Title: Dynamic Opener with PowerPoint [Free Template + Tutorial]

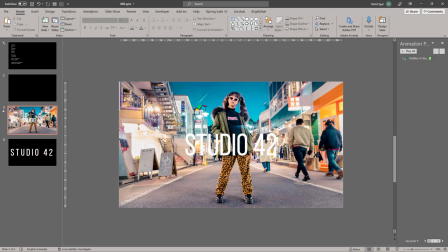[4:47]
Now, depending on the image and the text, you might want to make the image a little darker. So you can go into Corrections and make it darker so the text is a little more readable.
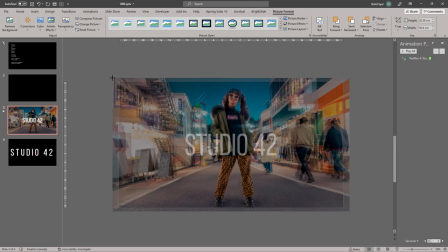[5:01]
Now what I'll do is, I'll drag this image so it's just slightly larger than our slide,
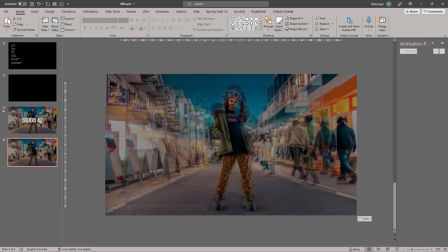[5:08]
and I'll add the image to the second slide again, but this time I'll ensure it fits the boundaries of the slide.
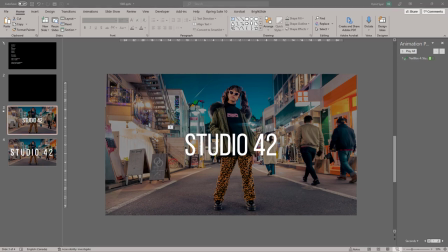[5:18]
So if we switch between the two slides, it looks something like this.
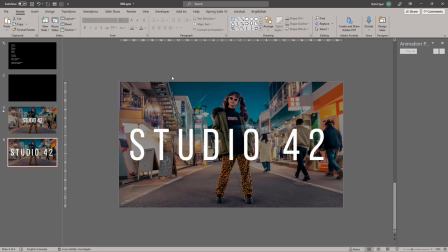[5:26]
Like a quick jump cut. Next, on our second slide, we'll add 2 black bars on the top and the bottom. So draw a rectangle, make it black, remove the outline, and copy it to the bottom as well.
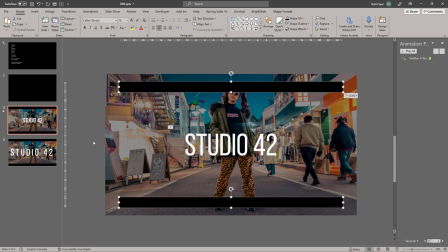[5:43]
Copy the two rectangles that you've made, paste them onto the original slide, but move them out of the boundary.
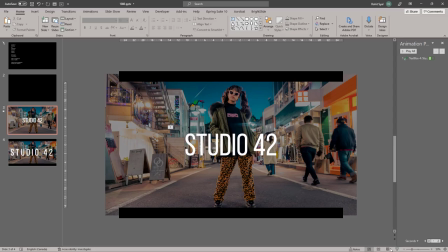[5:54]
Let's just check that it's done properly. Yes. So now we have these two cuts. Now in transitions, for the opening slide, let's give it a zoom in effect.
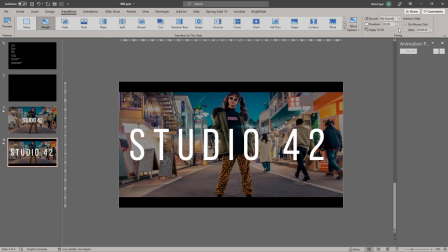[6:11]
And for the second slide, we'll give it the morph effect. And we'll turn down the duration to about 0.25.
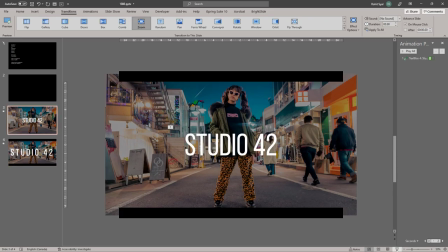[6:21]
Let's take a look. Now one thing I forgot to do was make this animation start with previous.
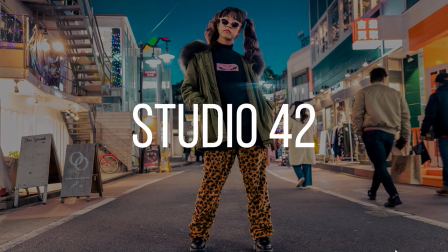[6:32]
So we start from black, our slide zooms in, and it morphs into the second slide.
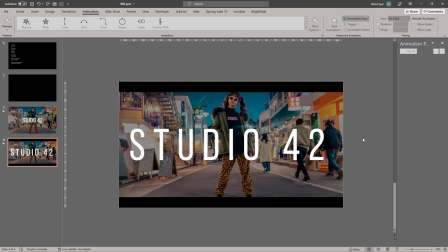[6:42]
So we're off to a pretty good start. And once again, let's duplicate this slide. Let's go over to the text, and this time we'll add an exit animation for our text.
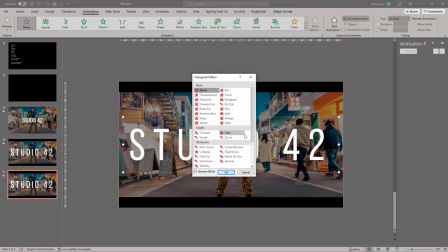[6:56]
So let's go to more exit effects and add the whip exit.
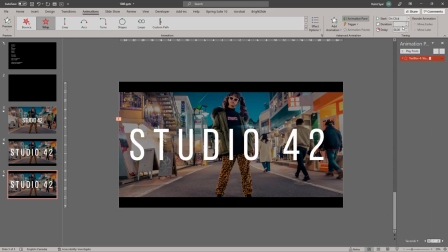[7:04]
So it should look something like this. Let's decrease the duration to about 0.25.
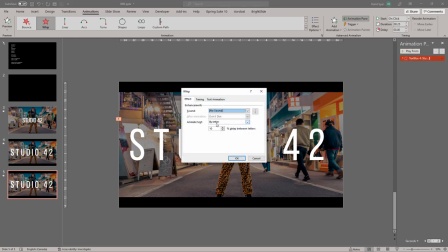[7:12]
In effect options, let's make sure it's by letter and a 10% delay.
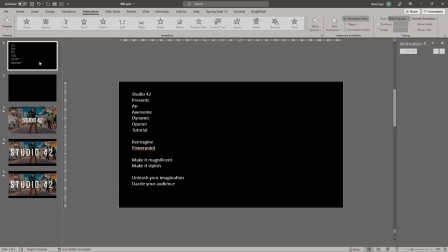[7:18]
And then we'll bring in the second letter from our text, which is presents.
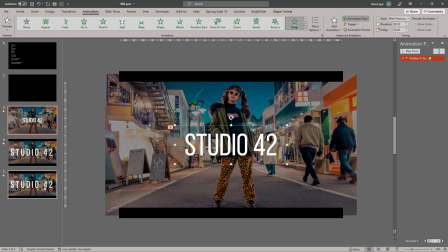[7:24]
So in order to do that, I'll just copy over our original text from slide 1, bring it down to our current slide.
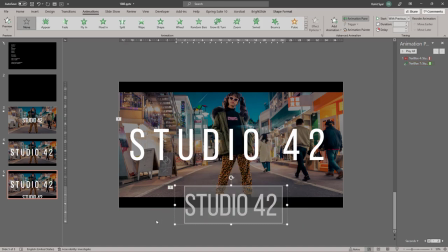[7:33]
I'll change the text, maybe increase the character spacing by a little bit, place it right over where we want it to appear.
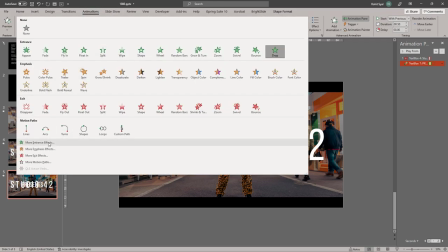[7:46]
And in animations, let's again go to more entrance effects and this time give it the basic zoom.
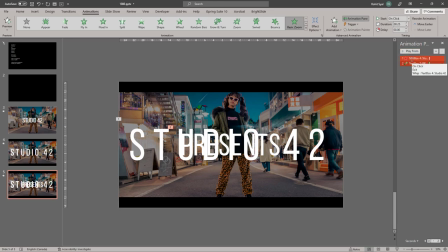[7:56]
And of course, change the duration to 0.25 and set both animations to start with previous. And that creates a smooth transition between the original text and the new text. It's a quick cut that'll happen.
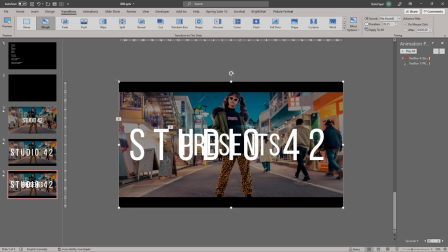[8:16]
And once again, let's go to our background image and increase its size as much as we can.
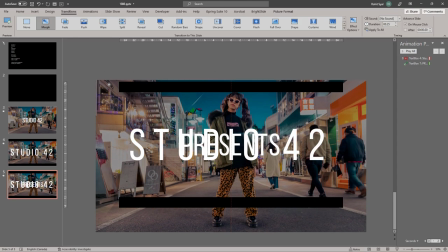[8:23]
We can even move the image a little lower to keep the subject's face in focus if we want to.
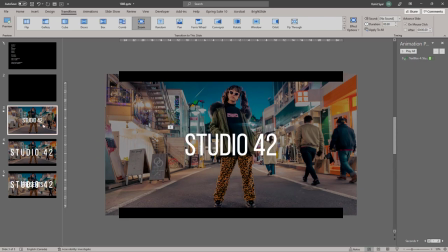[8:30]
And now let's take a look from the top.
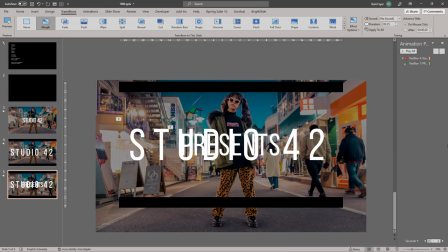[8:36]
And that looks pretty good. Let's keep going with our second word. We'll open another slide, copy over presents,
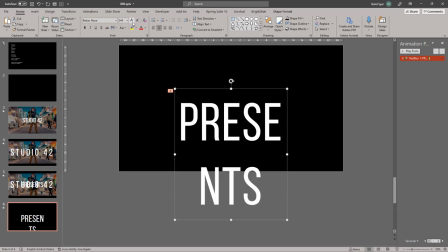[8:50]
we'll increase its size and its character spacing.